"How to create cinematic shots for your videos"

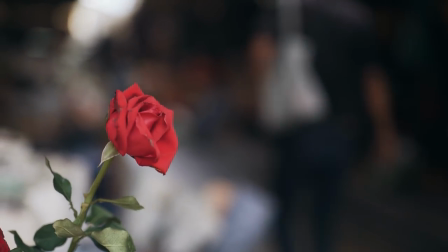[3:38]
So I would focus from one object to another subject and again it makes your footage a lot more dynamic when you have that kind of movement and last of all we have the handheld movement which is also personally one of my favorites and I'm going to share with you one tip on how I make my handheld movements a little more cinematic a little more dynamic
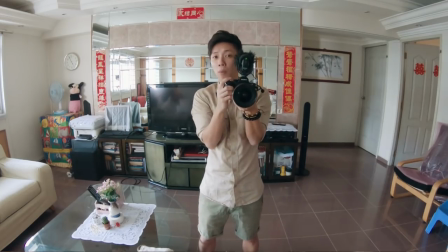[3:59]
so what I do again same thing elbows lock together and this time around I'm not even going to move my shoulders I'm going to just use my hips and my
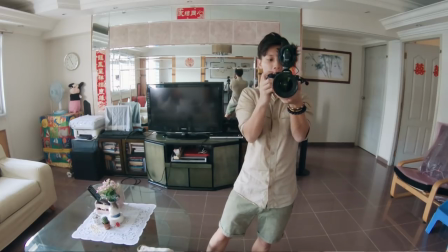[4:08]
knees to rotate around say this GoPro that I'm filming can
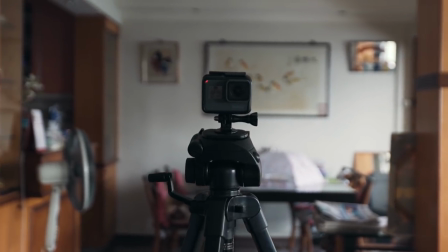[4:13]
you see it's like a parallax rotation like a gimbal kind of effect, slider, whatever.
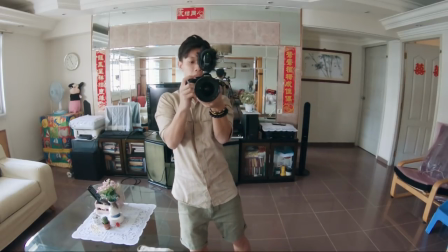[4:19]
And what I'm doing is that I'm just moving my knees and rotating with the GoPro as a subject. And there you have it. Really it's very simple. You just need to practice in case of locking your elbows, keeping your shoulders intact and just really just moving your body. Yeah, golden tip, okay. So the next key of achieving cinematic results with your videos is to have movement on screen so what's happening in front of the camera it's also
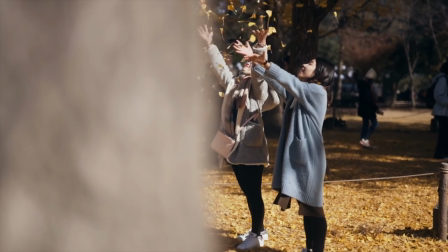[4:47]
as important as the one operating the camera so for example if you put your camera on the tripod something interesting has to happen right so what I like to do with tripod shots is the most obvious way is to have a time-lapse and that kind of like shows you the transition of time and it's it's very dynamic time lapses always work as good transition kind of videos so sometimes I like to run across the screen or the camera to showcase like the kind of give you the perspectives of the grand scale of the location that I'm at alright so the next key would be to have a good eye for composition so this eye kind of takes time for you to develop and even as I speak now I'm still trying to improve on my composition and eye for photography and one very good way to improve on that is basically to take lots of pictures and shameless plug over here you know you can hit over to my Instagram page you know to see my photos and how I practice photography so and what I mean
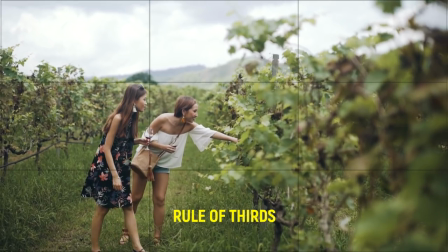[5:46]
by composition is basically you know the usual stuff like the rule of thirds where to place your subject and how to frame your camera properly make sure there's you know enough headspace but not cutting away the head too much and placing your subject either on the right third or the left third all
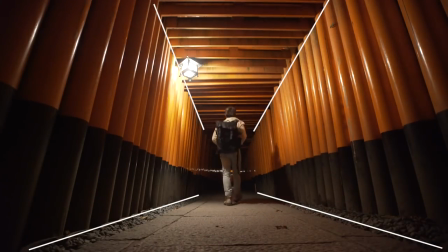[6:02]
that kind of stuff you talk about leading lines make sure that your lines are symmetrical and pleasing to the eye all that kind of stuff would help you to make your footage just a lot pleasing to watch and aesthetically pleasing so the next key would be to keep your shorts clean as clean as possible remove distractions that don't matter to the short with no purpose so let me show you an example of how to keep your shorts clean
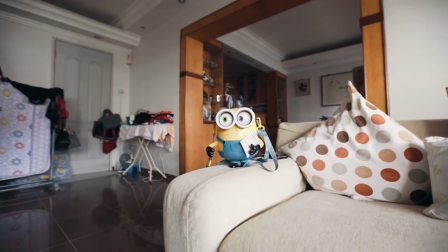[6:27]
as you can see in my shot right like it's so messy there's like
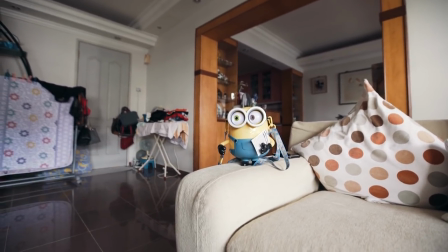[6:32]
you know the part of clothes there and that it looks so ugly right
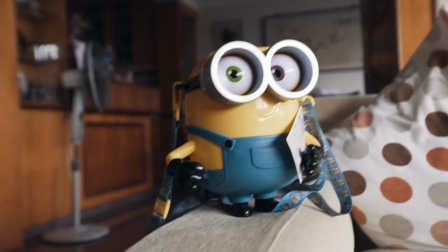[6:36]
what you can do is to reframe it when we go a bit more close up you can see again there's the fan maybe like this so
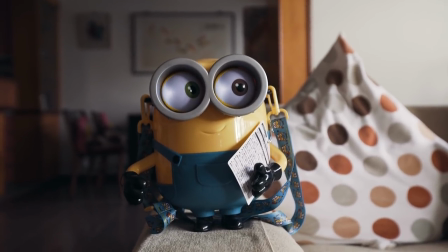[6:45]
that you see can you can see the lines are at least more visually pleasing it's more symmetrical all right so the next thing I'm going to talk about is probably one One of the most important aspects of photography and cinematography is lighting and time of the day. I won't talk about controlled lighting, I'm going to talk more in the context of travel filmmaking and that's where the time of the day matters the most.
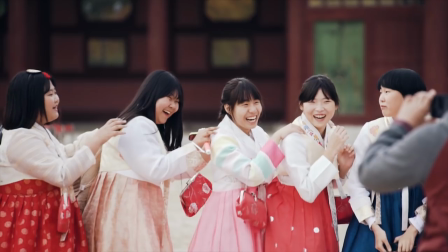[7:11]
You want your lighting to be as soft as possible so timing of the day matters a lot. So basically you want to avoid shooting in direct sunlight which occurs most probably at noontime
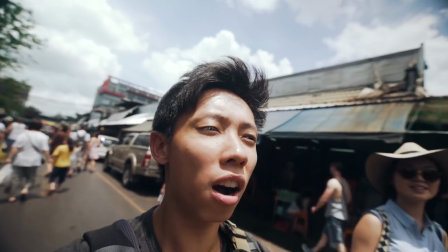[7:22]
where the sun is above you and the skies are clear and it creates very harsh shadows to your subjects.
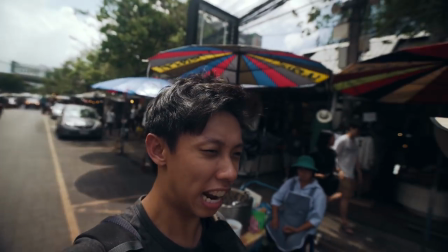[7:29]
It's not flattering at all and your subjects would try to squint because the sun is so bright. And so the best times of the day to shoot in is always sunrise and sunset.
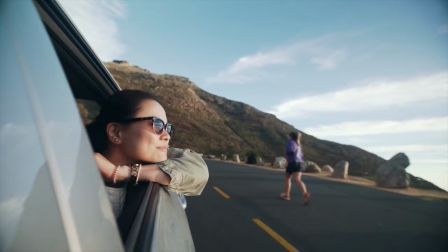[7:39]
So these two times are the best times to shoot the most flattering footages and it's the time for you to just exploit and shoot as much as possible if you can.